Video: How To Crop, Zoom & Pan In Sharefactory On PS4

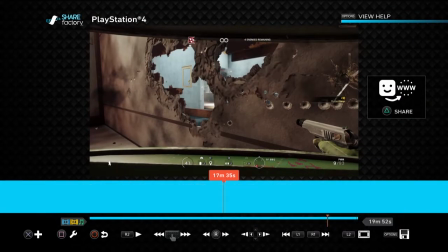Hi everybody, in this video I wanted to show you how you can zoom, crop and pan in Sharefactory on the PlayStation 4.
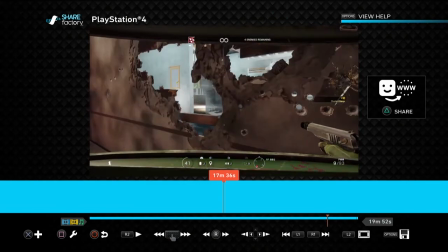So let's say, like in this particular case here, in this scene from Rainbow Six Siege,
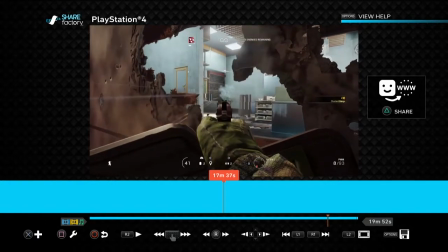I want to zoom in as I'm shooting this guy over there, or shooting at him anyway.
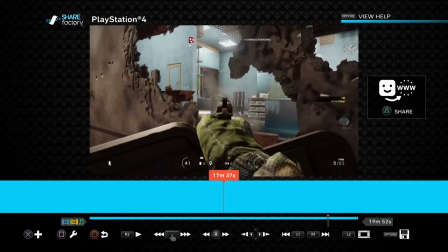Do I kill him? Let's have a look. Yeah, I do. You know, because it's a little bit small to see here.
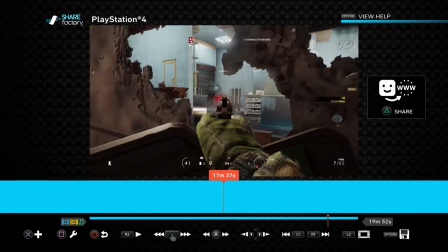Well, he's a little bit small to see, and I think, yeah, I'd rather I could zoom in, and you can do that as well.
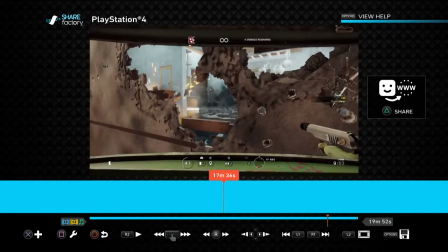So what you've got to remember is that any edit we make to the timeline, to the big blue bar at the bottom, will be made to the whole of the timeline unless we separate it by cutting it. So the first thing we want to do is decide where we want to start zooming in.
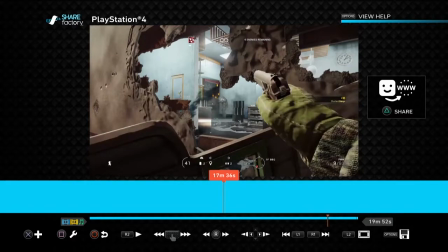So let's say we want to start zooming in as I'm aiming there, as I'm aiming down sights. So that's the point at which I want to zoom in. So we'll take it back a couple of frames, and then we hit the square button, and then we go split clip,
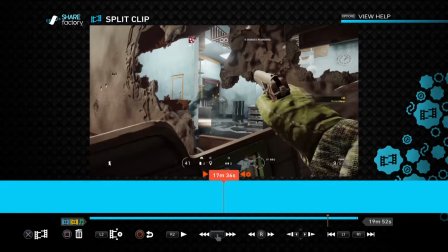and then very carefully we press X and not square to split the clip.
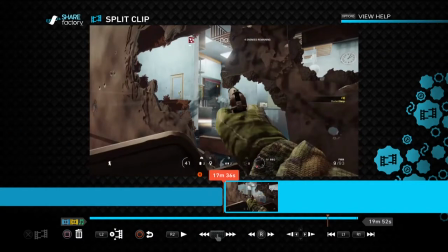And then very carefully we then keep on going.
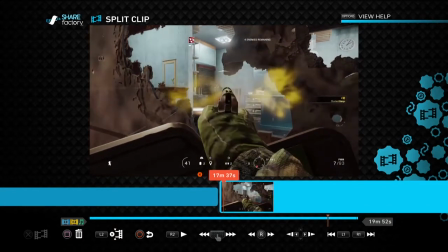Now I'm using the D-pad just to move forward frame by frame to the point at which I want to zoom back out again to normal,
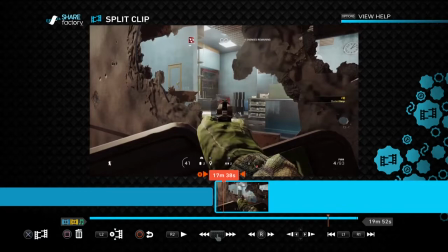probably where the guy dies. Let's have a look.
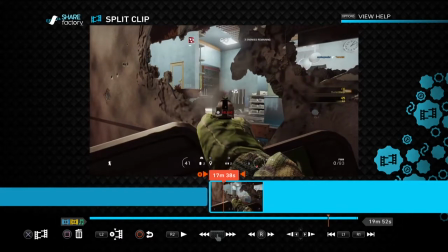There we go, got the 25, I'm still shooting at him even though he's dead. So that's good.
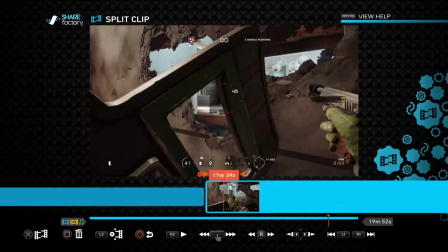So probably at that point there, I then want to go back to normal screen. So press X to cut it again.
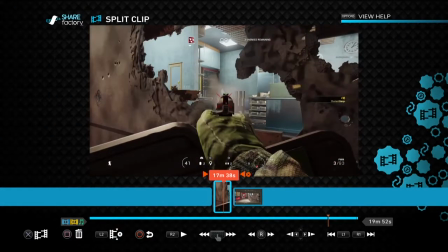And you see we've got this little clip in the middle. Now very carefully, now press circle, don't press square, press circle to go back.
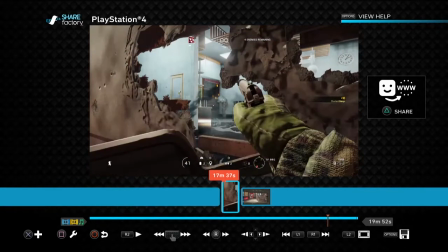So now we've got our normal clip, and then that clip that we're going to change, and then we're back to the normal one.
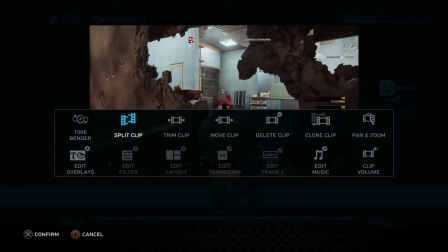So what we need to do now is if we hit the square button, we can come over to pan and zoom, and this is where the magic happens.
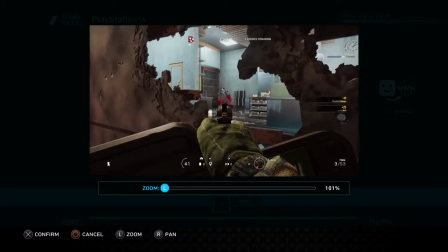So we click on that, and very simply, using the left stick on your PlayStation controller, you can just zoom in like that.
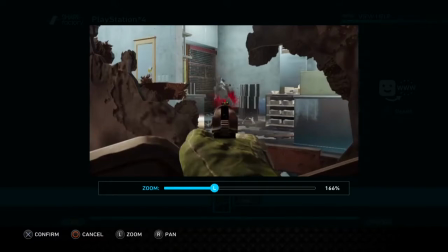And this in effect is a crop as well, because we're cropping out obviously the rest of the screen.
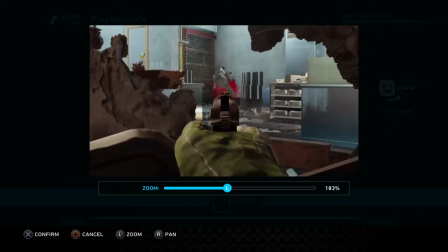And then what we can do with the right stick is we can move the picture around to however we want it.
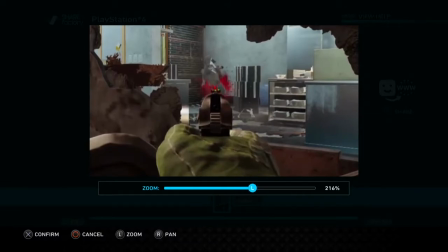So let's say we want to zoom right in, like something like that. Then we press X to confirm.
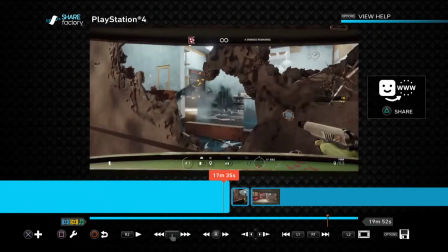Then if we go back and just play it a little bit, you'll see. Let's go back a little bit further.
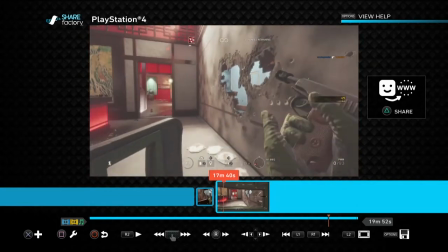Zoom in. And then back out again. Now, that might be enough.
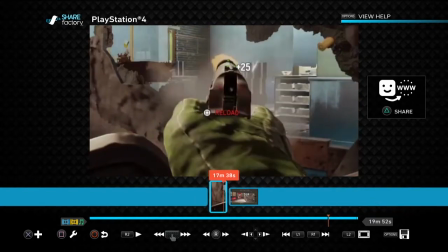But generally, when you're zooming in, you're zooming in because of a reason, because it's quite interesting. And the problem with first-person shooters and video games in general, things happen quite fast.
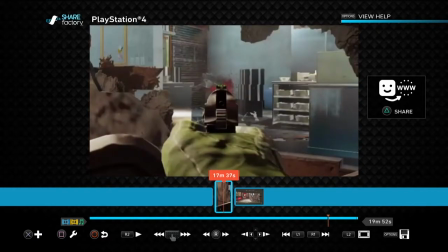So the other thing you might want to do is stretch this little clip as well to make it last longer, to turn it into slow motion.
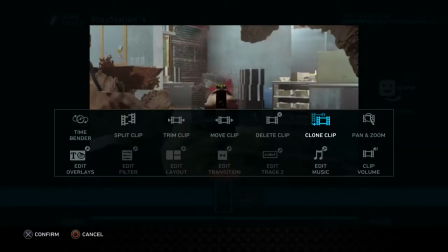That's dead easy. Just hit the square button again and then navigate over to Time Bender.
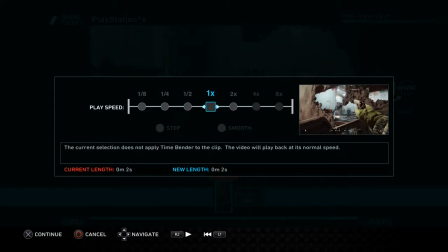And then, I mean, we could speed it up if we wanted, but of course in this case, we want to slow it down. Now let's slow it down to, say, I don't know, quarter speed. So we press X. You see how the clip's got longer?
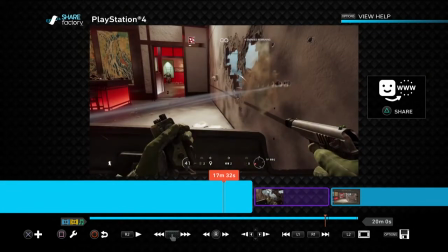Now what will happen is when we play it, what you'll see, here we go.
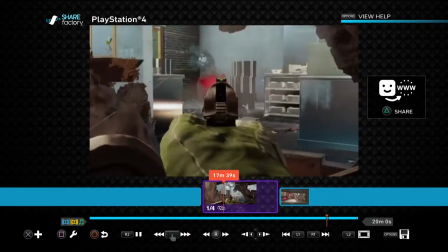I come in, zoom in, and it's lovely slow motion as I take out the knees on that terrace.
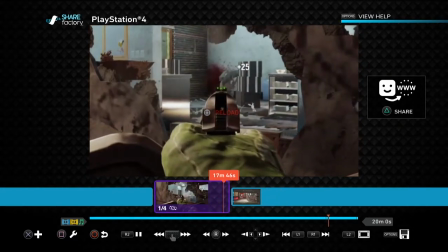I'm very good at aiming low in first-person shooters. And then that goes back to normal.
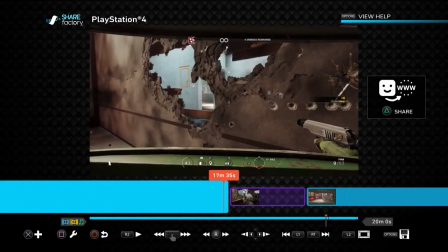So you see how easy that is. Now, the final thing that you might want to do as well is you might want to
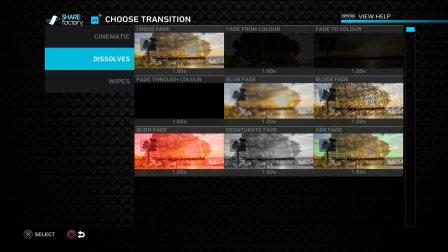add a simple transition to soften the cuts.
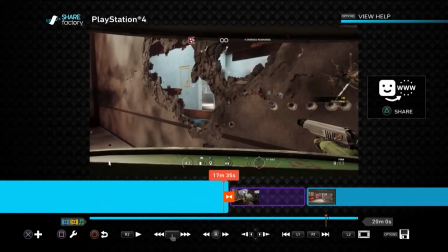Now, you don't always have to do this, but if you want to, go to Dissolves and go to Crossfade and put one of them in, and then put another one in there at the end.
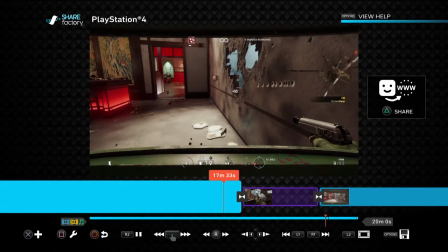And then that will soften the zoom, if you like. Here we go.